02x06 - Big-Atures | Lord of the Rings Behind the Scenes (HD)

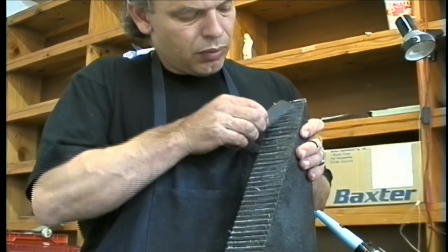Every step was carved with great precision,
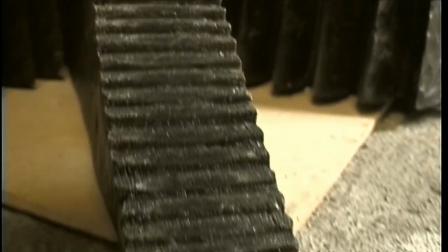and every little edge was sharpened so that when we get into that extreme microscopic magnification, it would still stand up.
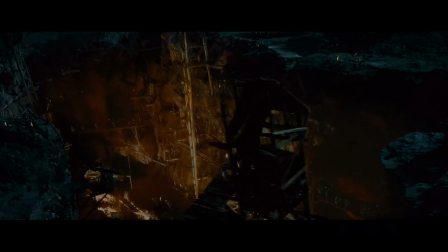My old friend.
Swooping in towards Orthanc with Gandalf on top of the tower.
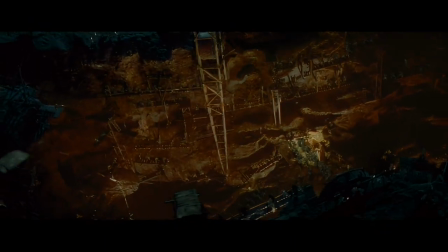That miniature lasts over a minute long on screen, which is another rule in special effects,
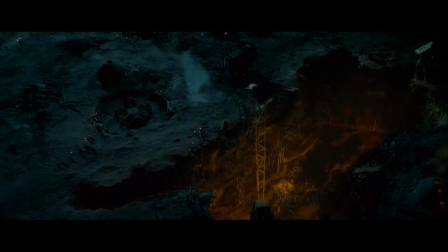is keep the shots short so people don't know that they're fake.
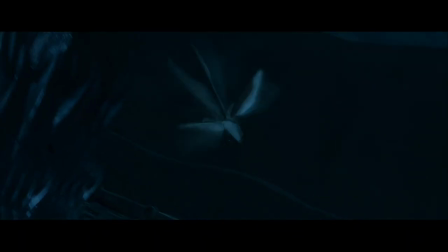Our miniatures were so big and so impressive that they stood up to a shot that was a minute long.
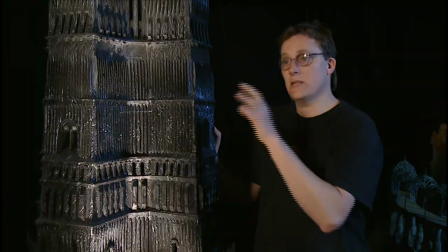No problem at all. It's built at 35th scale to sit in amongst this colossal miniature that we built, about the size of a rugby field.
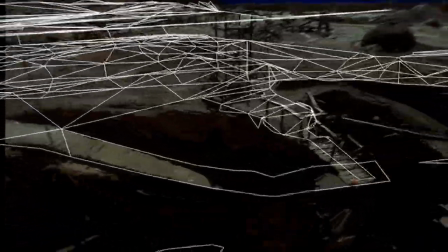The ring of Isengard was about 60 feet in diameter, and it's a 35th scale, so if you multiply that out, that's almost a mile in diameter.
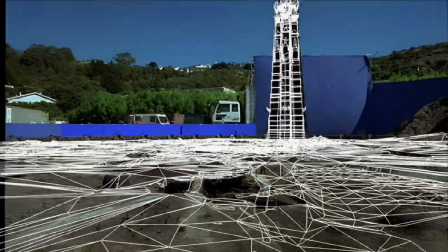So we're dealing with a miniature that's representing something that is absolutely enormous.
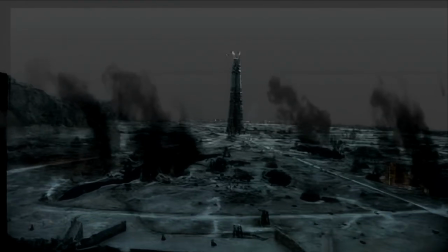And the ring of Isengard and the tower itself are the miniature. The sky is a matte painting.
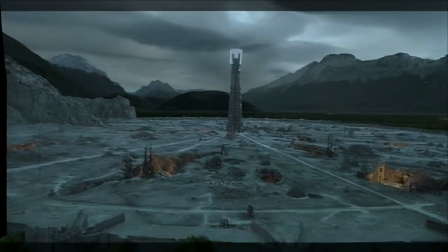So that's one of our classic hybrid shots where it reads, you say, wow, look at that. But it's all built up out of pieces. You're putting the right things together to make it work.
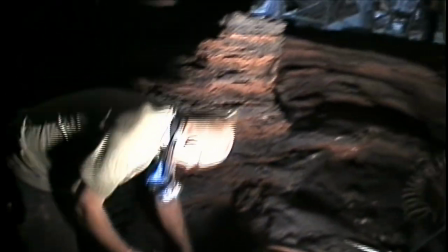24 mine shafts were built into the surface of the miniature.
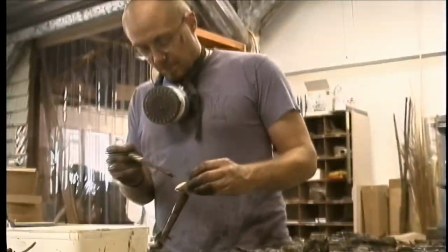There was over 1,000 pieces of individually modelled
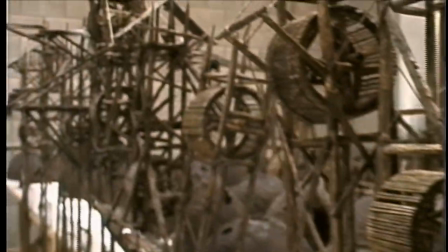architecture that made up the componentry of the mine workings that were laid out throughout this miniature.
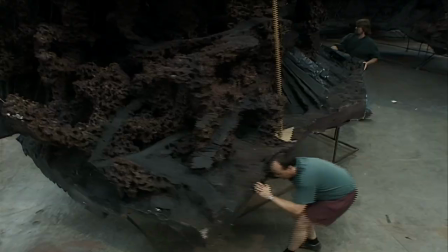They were just urethane pits that we'd carved out of this foam and put all this sort of stuff in there, and then all of a sudden it's come to life.
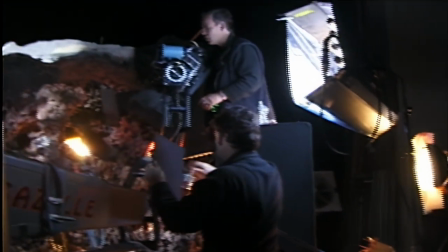It's moving and it's smoking and it's seething with life, and that was brilliant.
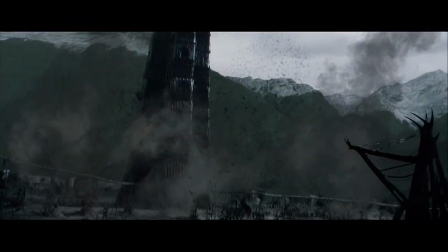The crowhole shot, which is where the crows come and report to Saruman that they've found the Fellowship.
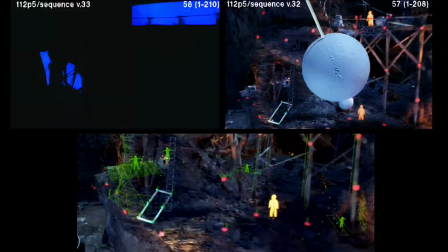Basically, we needed a hole for the crows to dive into, a first cavern for them to fly through,
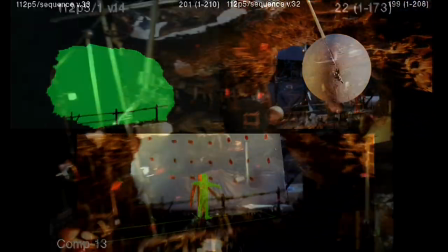a second cavern for them to fly through, and another cavern which would be the background for Saruman, a live-action play to Saruman at the end.
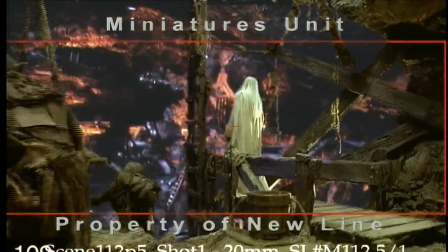So essentially, this is one continuous shot on 5 separate pieces. And we had to do the whole thing in a week and a half. But it was a treat because it's a very exciting shot.
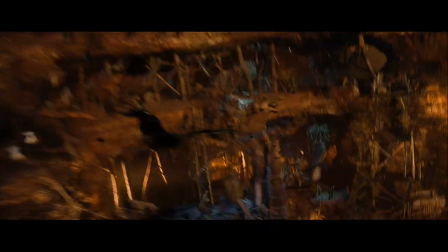And Peter just basically said, make it cool, make it look like an ant farm. So that's what we did.
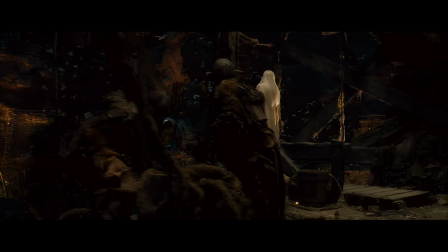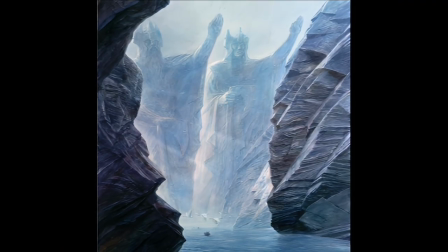John Howe's illustration strongly inspired the Argonaths, and he played a great part in the art direction of these characters.
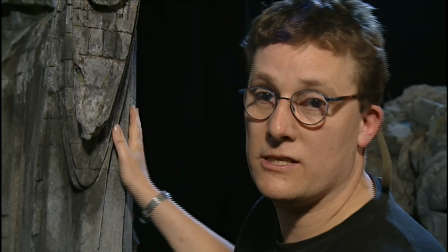It's funny when you're standing amongst the miniature,
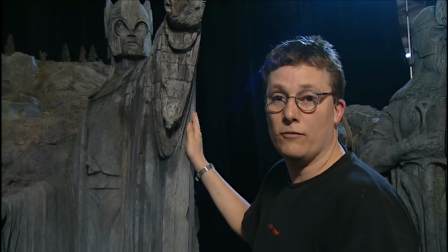because you're not at the eye height of the hobbits and the boats, it looks very miniature-like.
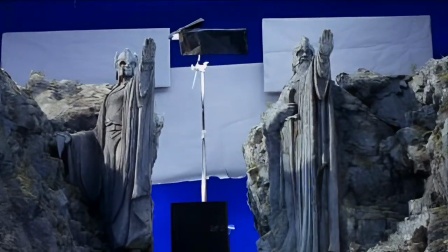But when it's lit beautifully by Alex Funke and his team on the miniatures stage,
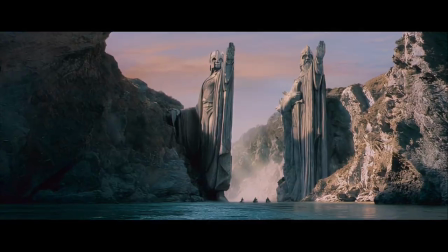and the correct environment and digital surroundings,
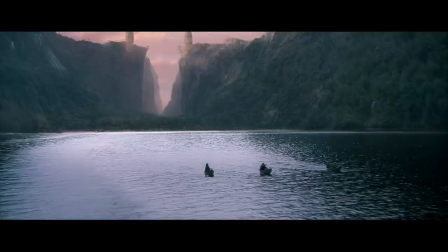Tol Brandir sitting in amongst the falls, and the sky and landscape is placed in, a miniature like this can very much come to life. I love the Argonaths. Now, they were at 1/60th scale.
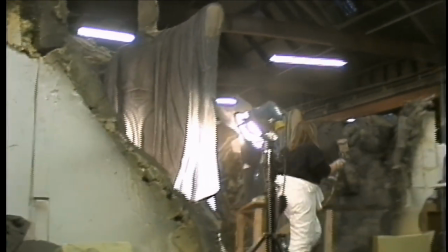They stand about 8 feet tall, and they were sculpted out of urethane foam, which is a rigid foam.
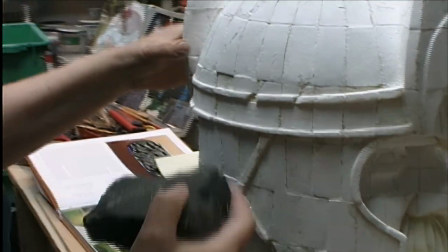Yeah, instant aging.
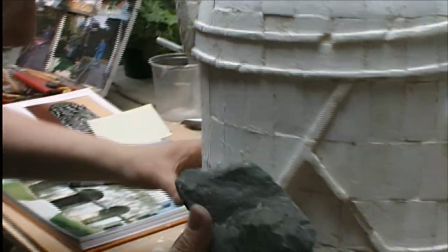You realise this is a top secret process developed over 1 million years by cavemen and model makers alike.
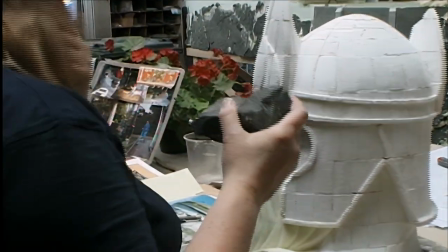I'm not going to knock that front piece off because I need to think about that.
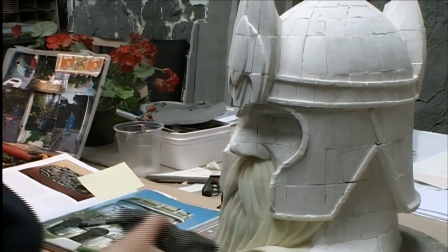I've got to knock a piece off the nose, and I hate doing that because I know that if I knock a piece off the nose, the wrong bit will fall off. I'm actually going to give the stone to Alan Lee and make him knock the piece off the nose. The trick with a scale model is not to overdo it.
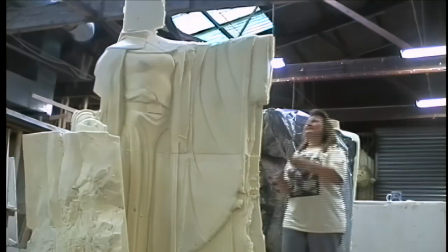You've got to be subtle. You can't go whacking into things and getting too carried away.
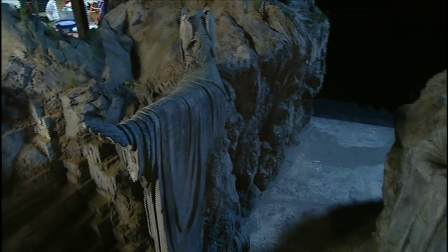The concept behind them is that they're carved out of the cliff faces of the river,
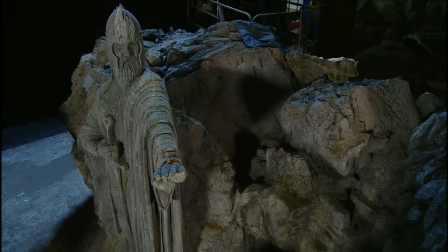but we theorised that probably there wasn't the necessary rock to be able to carve the whole figure.